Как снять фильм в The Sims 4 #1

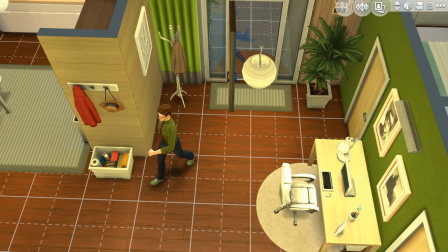489s
Сейчас я его вам покажу. Ляп заключается в том...
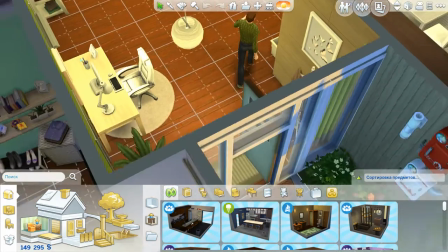495s
Во-первых, ляп заключается в том, что дверь, в которую заходит Мартин, не очень удачно расположена.
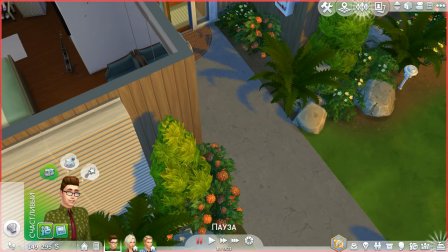503s
Потому что Мартин буквально прошел эту дверь с собой.
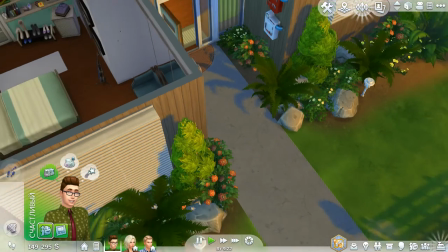506s
Поэтому вы меняете местоположение двери, чтобы дверь открывалась не туда, куда сейчас будет поворачивать ваш персонаж.
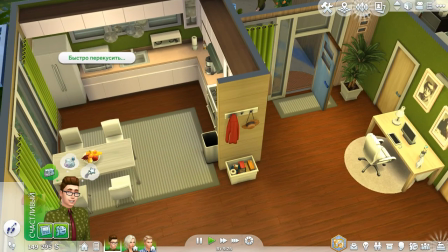514s
Чтобы ваш персонаж не соприкасался с предметами. Это некрасиво.
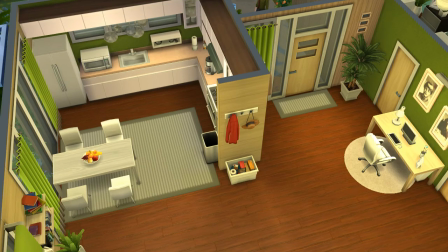518s
Да, конечно, я не очень внимательный всегда в съемках.
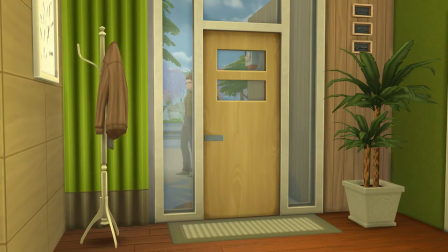524s
И во многих моментах, ну как во многих, в определенных моментах есть ляпы.
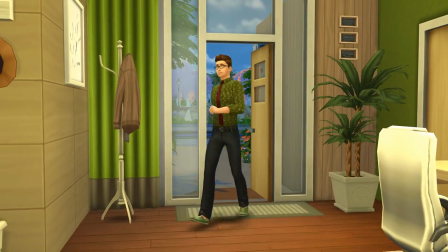529s
Вот опять Мартин соприкоснулся с дверью. Мне это не нравится. Я пытаюсь переснять эту сцену.
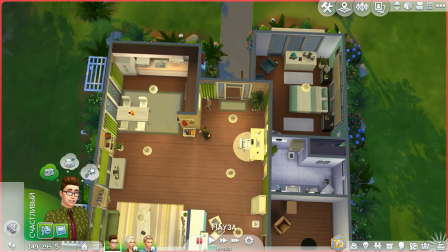536s
Так. Вот опять я нажимаю, чтобы он шел идти сюда. Конечно, мои персонажи устали. Устали. Я, разумеется, всегда использую коды разработчика, чтобы осчастливить всех персонажей, чтобы все потребности всегда были удовлетворены.
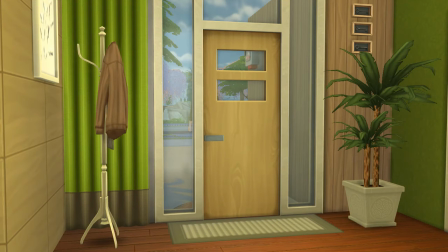555s
Что я вам хочу обратить ваше внимание. Смотрите, сверху двери мы видим кусок стены.
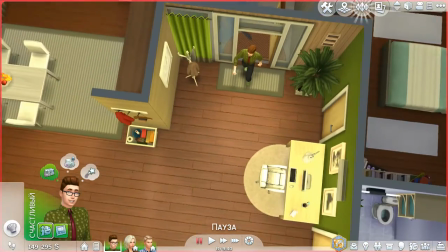562s
Мы не видим крыши, то есть дом полностью не одет, так сказать, в крышу.
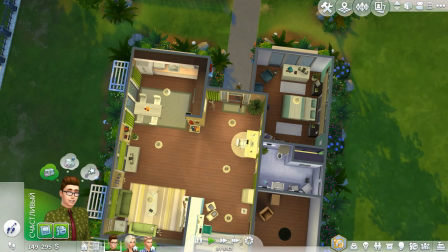567s
И меня это, разумеется, сейчас огорчит, и я буду переснимать сцену уже с учетом всего комплекса дома, чтобы это выглядело наиболее реалистично.
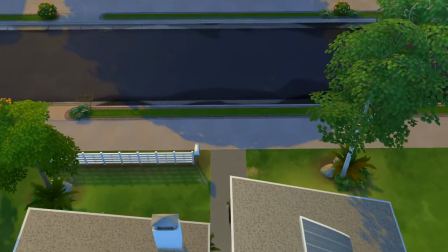579s
Видите, я одел крышу, и сейчас я уже буду снимать этот фрагмент, этот кадр с крыши.
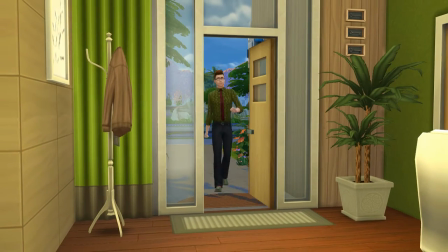587s
Видите, все выглядит хорошо, Мартин уверен и заходит. Все, снято.
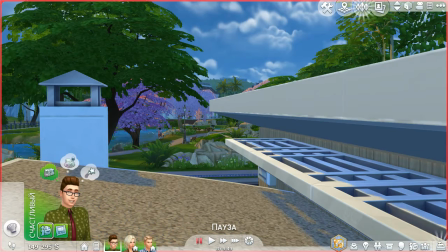594s
Поехали дальше.
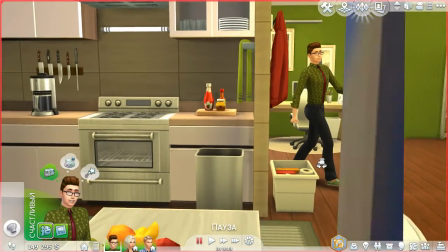597s
конечно здесь не все вошло в фильм как вы понимаете очень много вырезано и не удивляйтесь
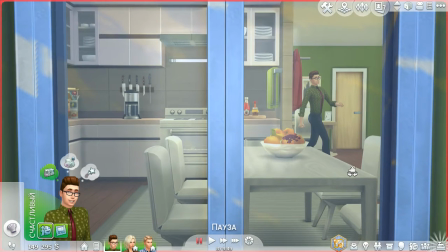605s
тому что вы вырезаете много чего это нормально буквально километры как
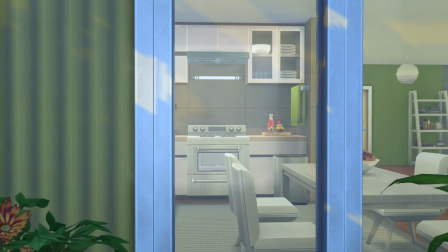612s
говорится кино километры киноленты будут вырезаны обязательно используйте плавную камеру если это не диалоги если это
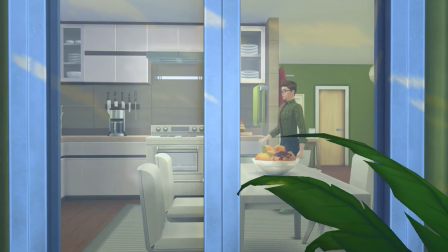620s
не какие-то спокойные может быть реплики спокойные диалоги между персонажами обязательно
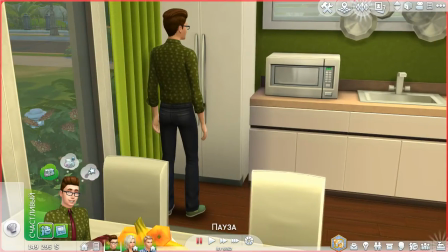627s
используйте камеру в движении особенно в sims 3 в sims 4 это очень красиво выглядит
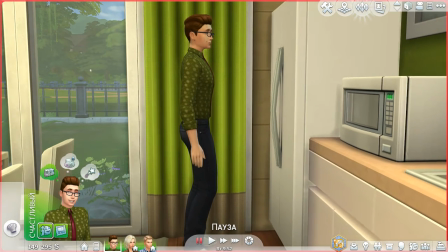633s
особенно просто если sims что-то делает берет какие-то предметы готовит кушать
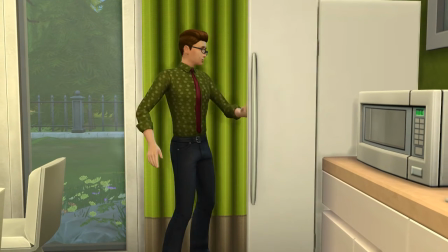640s
может быть конечно иногда в некоторых случаях я не призываю постоянно использовать движущуюся
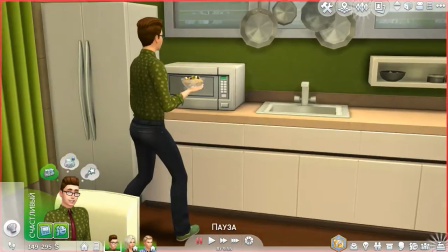647s
камеру но старайтесь как-то делать это чтобы это было красиво вот мы разбиваем
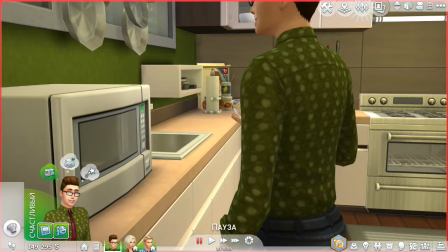654s
обычное приготовление геркулеса на разные ракурсы конечно я не
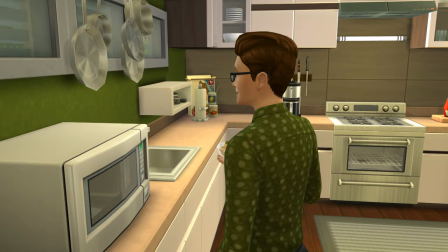661s
настолько фанатично подхожу к съемкам фильмов в the sims 4 чтобы делать раскадровки к этой как это делают настоящие
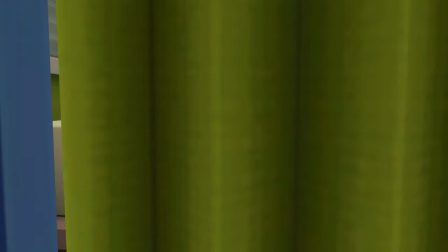669s
режиссеры в том числе и при съемке анимационных фильмов но я все часто
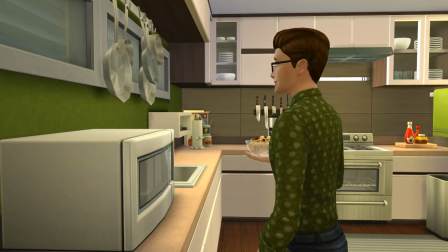676s
решаю на месте как с какой стороны разбить нашу сцену на какие кадры и
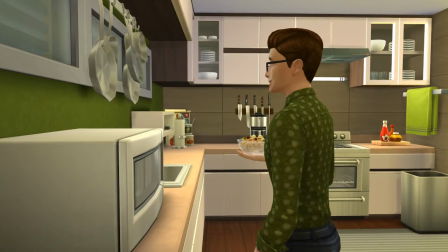683s
самый важный момент не снимайте одно и то же действие с одного ракурса в течение определенного
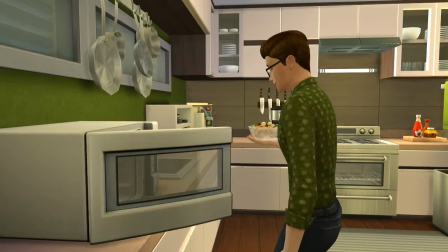690s
времени например вы снимаете с этого ракурса как мартин достает
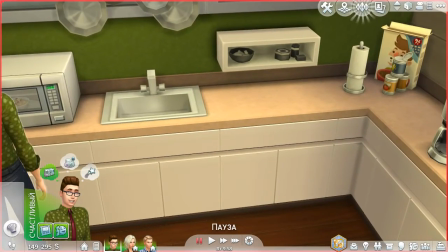696s
геркулес из холодильника из того же ракурса снимаете как он уже достает геркулес из микроволнов
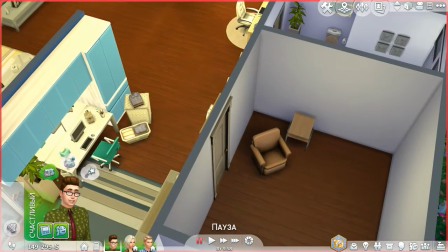703s
это выглядит очень некрасиво и непрофессионально обязательно если вы хотите создать
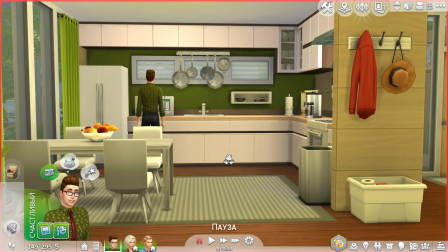711s
впечатление что прошло небольшое количество времени или какое-то количество времени между двумя кадрами обязательно снимайте
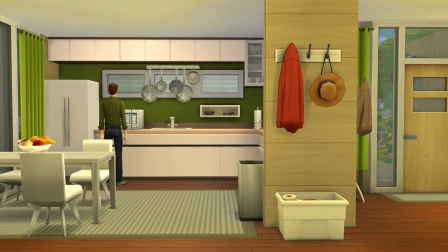720s
с другого ракурса может быть даже с противоположного ракурса чтобы это выглядело максимально естественно и